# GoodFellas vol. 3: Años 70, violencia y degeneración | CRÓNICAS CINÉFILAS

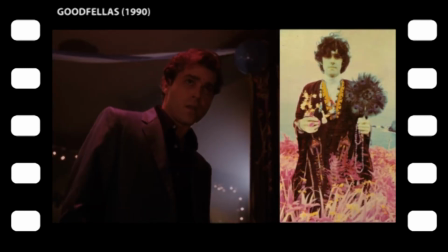A nivel superficial, la nota irónica de hacer que suene una canción de cantautor hippie pacifista durante la secuencia más violenta de la película.
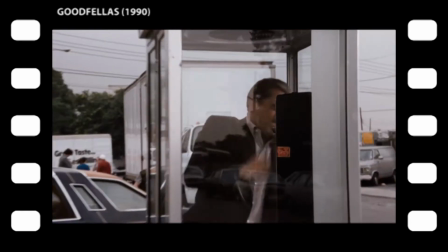A un nivel profundo, Atlantis juega con el carácter mítico del mundo gángster anunciando el hundimiento que acarreará la autodestructiva transgresión de Tommy y sus amigos.
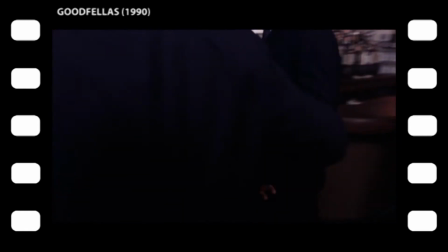Hundimiento no solo de los tres, sino de todo el universo mafioso, de todo el Olimpo hasta sus últimas consecuencias.
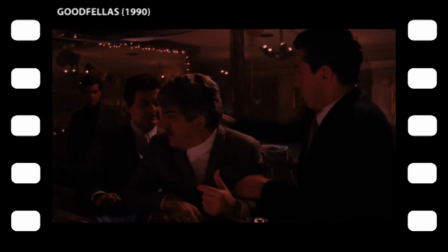Aunque emocionalmente se lo achacamos a Tommy, el asesinato de Bats es un crimen colectivo con dos coautores, Tommy y Jimmy, y un colaborador necesario, Henry.
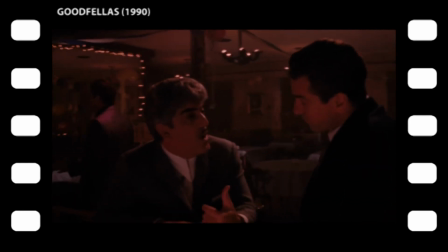De nuevo, la muerte de Bats refleja plano por plano la posición de los tres amigos con respecto a la violencia.
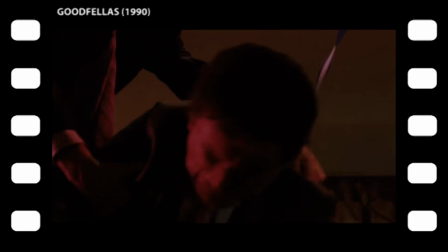Tommy es un asesino nato, un peligro público de primer orden. Jimmy es un asesino frío y manipulador.
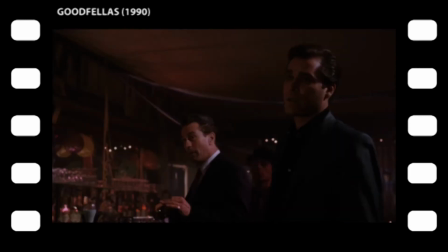Ha estado dando conversación a Bats, distrayendo a la presa toda la noche para que no escape sabiendo lo que iba a pasar sin hacer el menor intento de hacer que Tommy entre en razón.
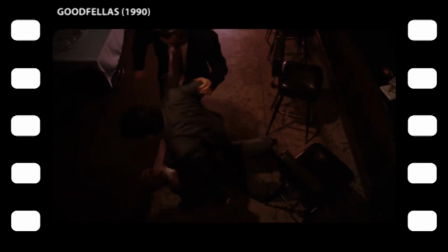Después ha sujetado a Bats para que Tommy le pegue el primer pistolazo y luego se ha unido a Tommy por el puro placer de matar a Bats a patadas.
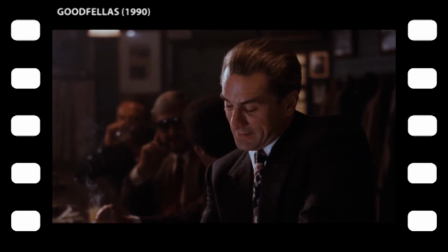Si quisiéramos ser retorcidos, y Jimmy sin duda lo es, tendría un tercer motivo para cometer sin necesitarlo el crimen más peligroso que un mafioso puede cometer,
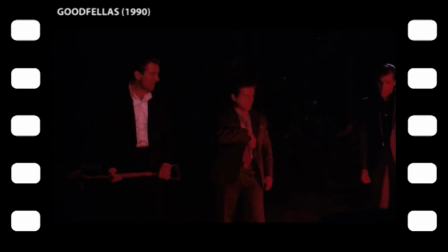y ese motivo es el de sellar la confianza de sus amigos, lo que se llama colectivizar la culpa.
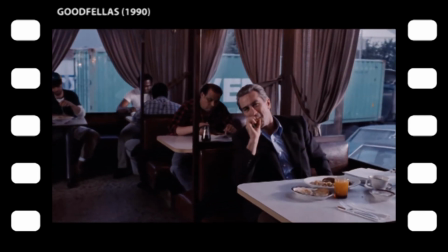Podríamos decir que Jimmy y Conway tienen la confianza en los demás su talón de Aquiles,
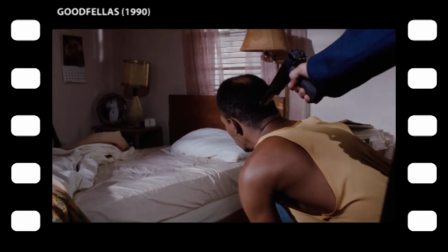como veremos más tarde cuando uno a uno se irá deshaciendo de todos sus cómplices por miedo a que le delaten.
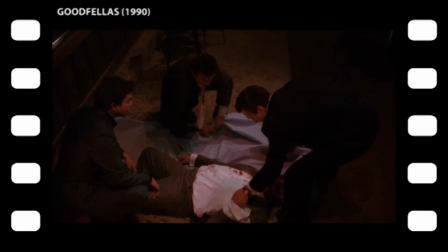Tal vez cometer junto a sus amigos el crimen más inconfesable sea la manera de asegurarse su lealtad.
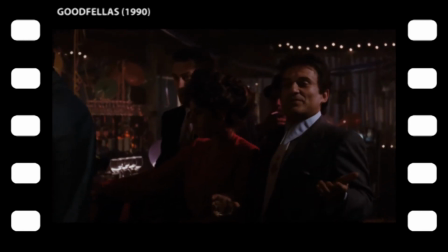Bien mirado, en ausencia de más testigos, el móvil del asesinato implicaría a Tommy y el escenario a Henry, que es el dueño del local.
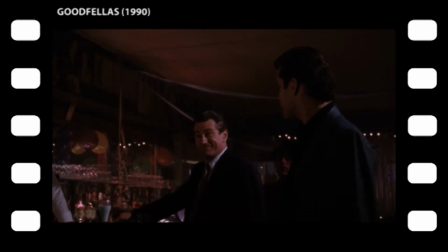A Jimmy sería mucho más difícil colgarle el muerto. Y es que Jimmy es un cuco que las mata callando.
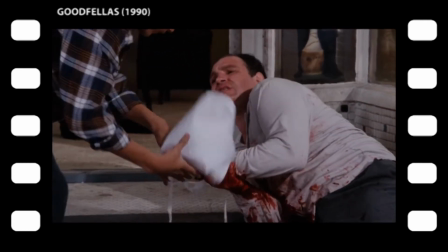A Henry no le gusta la violencia. Lo vimos con aquel herido de bala, lo vemos en esta ocasión a través de sus reacciones,
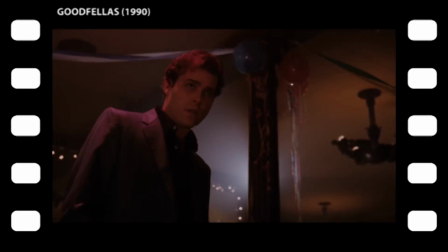primero intentando detener la catástrofe, después no uniéndose a sus amigos en la paliza mortal.
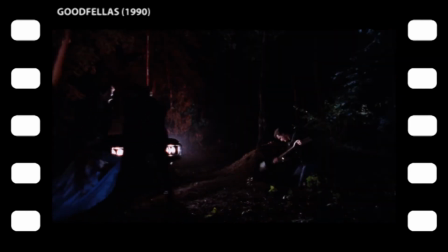Más tarde le veremos vomitar al desenterrar a Buds semanas después mientras Tommy y Jimmy, mucho más acostumbrados, bromean como si estuvieran en la oficina.
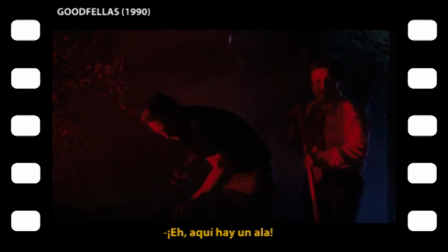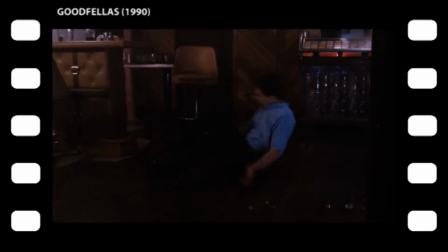También Henry será el único en levantarse para socorrer a Spider.
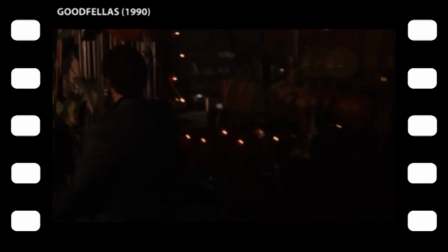Henry es el menos sanguinario de los tres y en el asesinato de Billy Buds adopta un papel secundario puramente logístico.
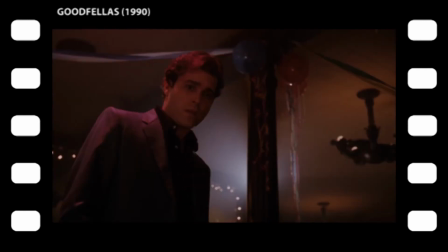Desde luego, desaprueba lo que está ocurriendo. Este es el primer momento en la película en que se resquebraja la identificación de Henry con el mundo de la mafia.
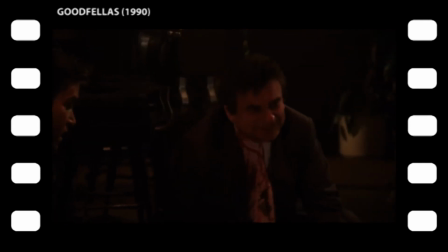Significativamente es también el primer momento en que se rompe una regla importante. Henry comprende esa noche que nadie, absolutamente nadie, está a salvo.
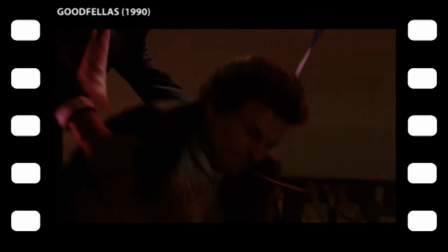La violencia de la paliza es casi insoportable, se sostiene en el tiempo, mucho más tiempo de lo tolerable, y cuando ya ambos están agotados,
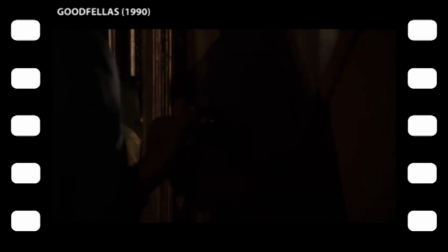Tommy tiene una extraña reacción que si nos queremos poner freudianos tendría un componente sexual claramente homoerótico.
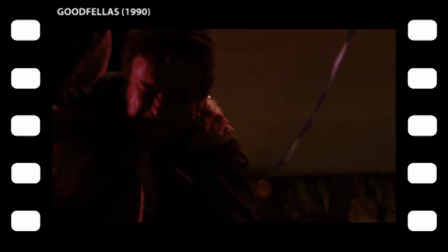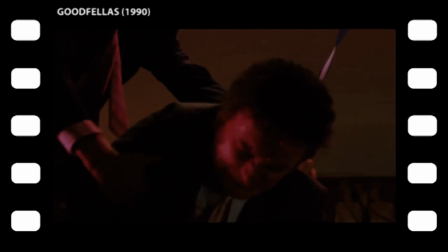Tal vez encontramos ahí otra razón de Tommy para castigar con semejante virulencia cualquier abolladura en su fachada de macho.
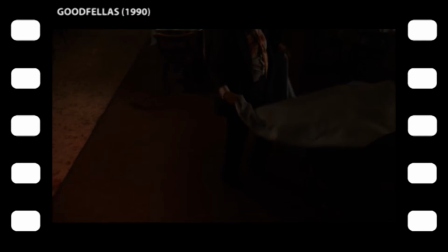Y de pronto un detalle muy revelador. Henry está paralizado, aún procesando lo que acaba de ocurrir, Tommy se da cuenta y le muestra cierto arrepentimiento.
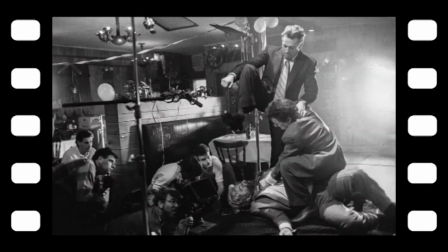No quería mancharte el suelo de sangre. No dice esto se me ha ido de las manos o tengo que aprender a controlarme o cualquier cosa que diría un ser humano normal,
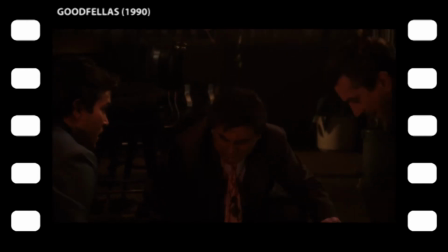mafioso o no mafioso, después de cagarla de semejante manera. No. Tommy dice no quería mancharte el suelo de sangre.
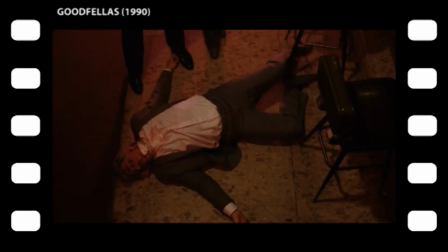Como si a esas alturas importara algo el suelo, Tommy se delata como un psicópata incapaz de empatizar,
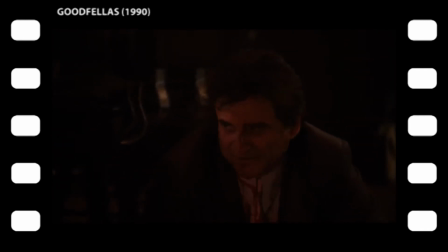de ponerse en el lugar de aquellos a quienes mejor conoce, de entender por qué Henry está paralizado.
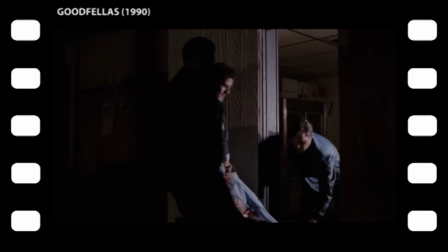Y para terminar de epatar al espectador, pasamos a la escena más tierna de una película que es puro ácido el resto del metraje.
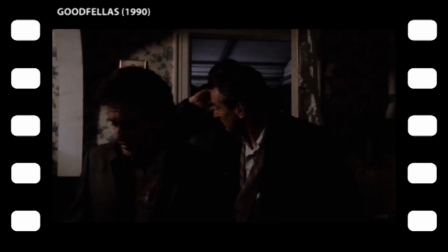Con Bats muerto en el maletero, hacen una parada en casa de la madre de Tommy para recoger una pala con la que enterrar a Bats.
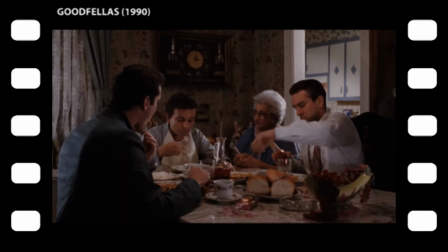Ella les oye entrar, les prepara una cena improvisada y todos adoramos a la madre de Tommy.
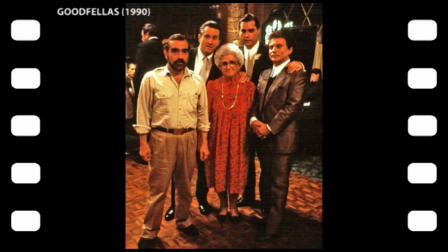Inolvidable Catherine Scorsese se fue al cielo en 1997 y nunca le estaremos suficientemente agradecidos por el regalo que hizo al mundo,
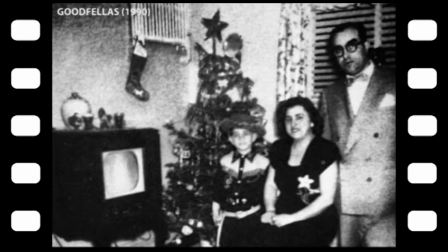su hijo Martin.